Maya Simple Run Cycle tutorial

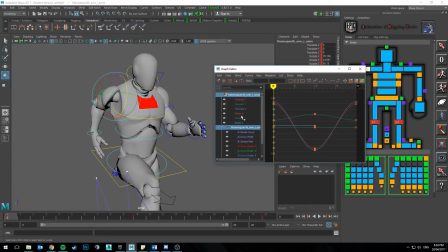So I'm just going to go to the animation graph editor, and I'm going to rotations, and I'm just going to change the rotation
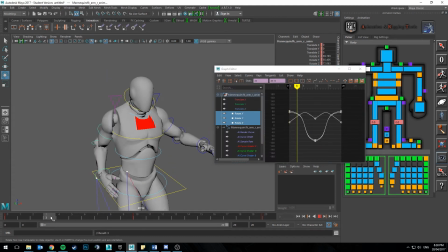to quaternion. So quaternion just calculates it a different way, and you don't get that same sort of thing happening. So see, the right arm is a lot more straight up and down rather than the sort of strange swinging motion of this other one,
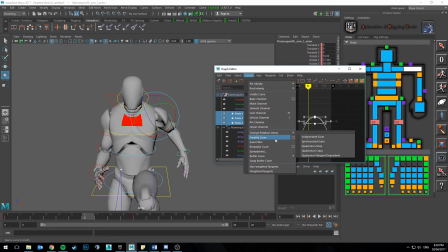which isn't really desired. So I'm going to go here again and quaternion, and yeah, you can see it kind of snapping there.
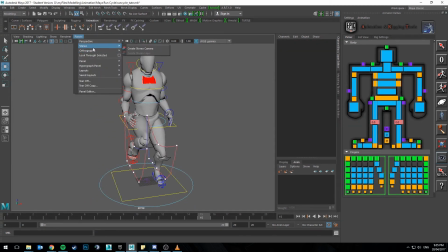Okay, so just some last few last minute tweaks on our run cycle animation here.
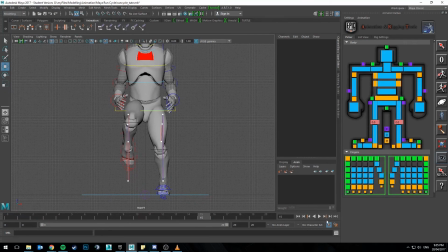So just from the front, you can see here with the feet that they are like, so if I play it, it looks a bit weird because these legs are so far apart.
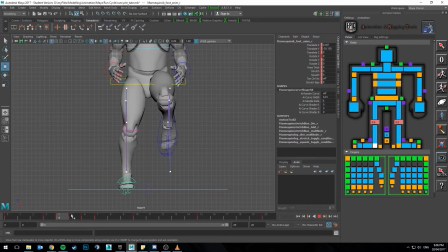So what you want to do is grab these feet here and bring them in so it looks like he has a more stable base. So I go again, select the foot controller, bring it in a bit more, and it should look like he's, you know, got a lot more weight. He feels like he's a lot more balanced,
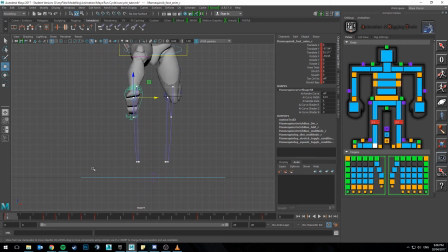like he's not going to fall over. The other thing is as well is that rotate the foot, because when you run, generally you run with your feet facing outwards, and pointing the knee as well. So up here, I'm just going to point the knee, say 10 degrees. Yeah, there we go.
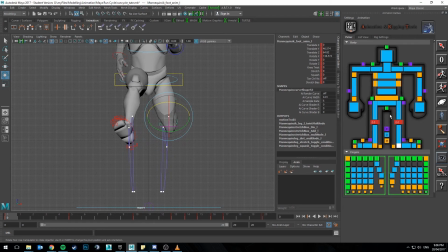And then again here, I'm going to point the knee over here 10 degrees. And of course, don't forget to do it here. So always, you know, if you change anything, double check that things haven't changed.
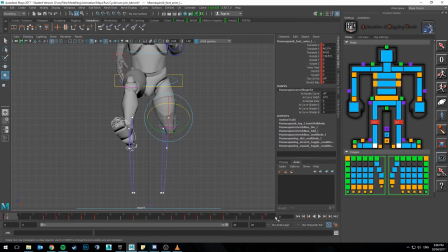Yeah, you make sure that they're both the same in your start and ending pose. Otherwise, you get some weird like jumpiness, and you don't want that. So again, middle mouse S, jump it back. Okay, that's all good. Left.
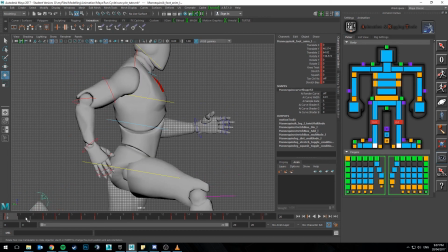So I'm gonna want to tweak the arms a bit more. So say at the passing pose here.
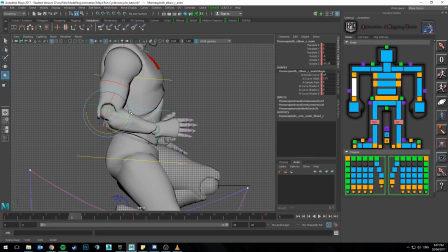I'm gonna want to kind of tuck the arm up a bit more and rotate it.
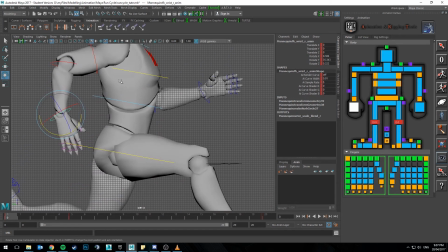As well as so like when the arm's out the front here, so again go back to front panel.
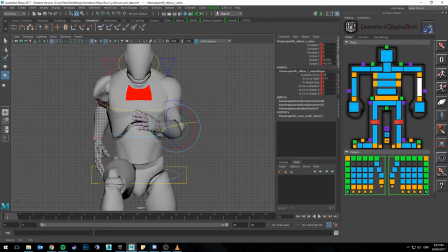You generally run with your arms out in front of you, you don't kind of run with them to the side. Like it's a little bit like the guy from Terminator 2 when he's running, and it looks really robotic and super realistic.
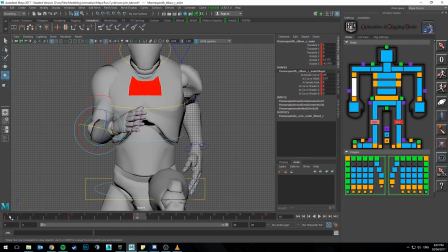So unless you're animating him, generally you run with your hands out in front. So they're kind of out to the side, they come forward and they swing, and then they go back out.
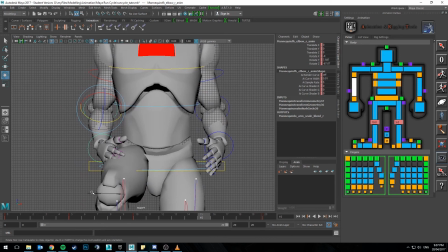But you got to make sure that you know you're not clipping through your leg here as well.
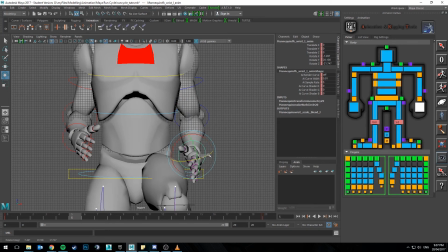So You may need to adjust these guys here too. So goes back. Yep, not clearing the leg, and 15 here, clearing that as well.
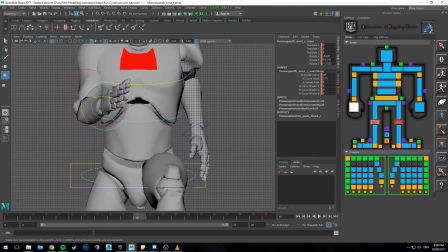So forward. So this is a bit of weirdness going on here, maybe with the wrist, but you can go through and tweak that.
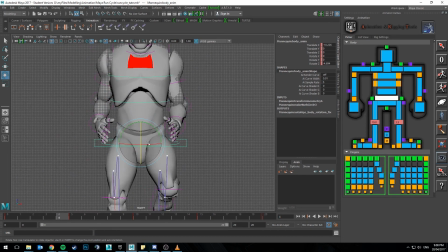The next thing I'd move on to would be adjusting the cog here. So you're adjusting it in like all axes here. So you're making sure when his feet is up, he's leaning into the run, and he's leaning into the run on this side, and
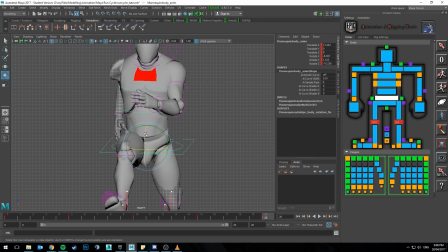S. Yeah, so he's leaning into the run. Make sure that he's angled back and forth properly. You'll go through and adjust the spine controls here. You'll get the elbows, fix up the elbows and the arms, because they're looking very wooden at the moment still.
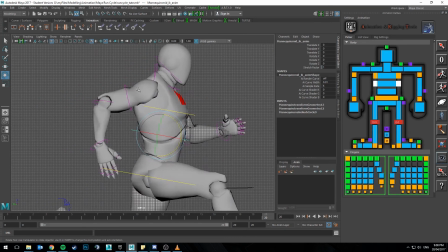So you want to go through and have so you got some like secondary motion in there.
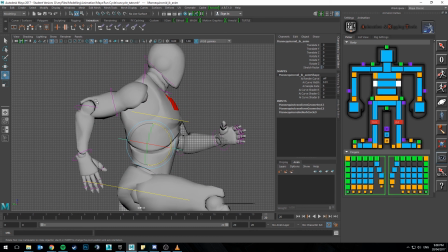So as the arm comes back, it starts pushing forwards, a bit of a delay as like
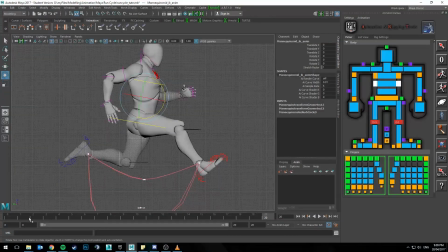the inertia travels down the arm, and like same with the feet and the legs, that your foot keeps moving there, so it doesn't feel quite so wooden. It feels a little bit more fluid, and how fluid that is depends on your animation style.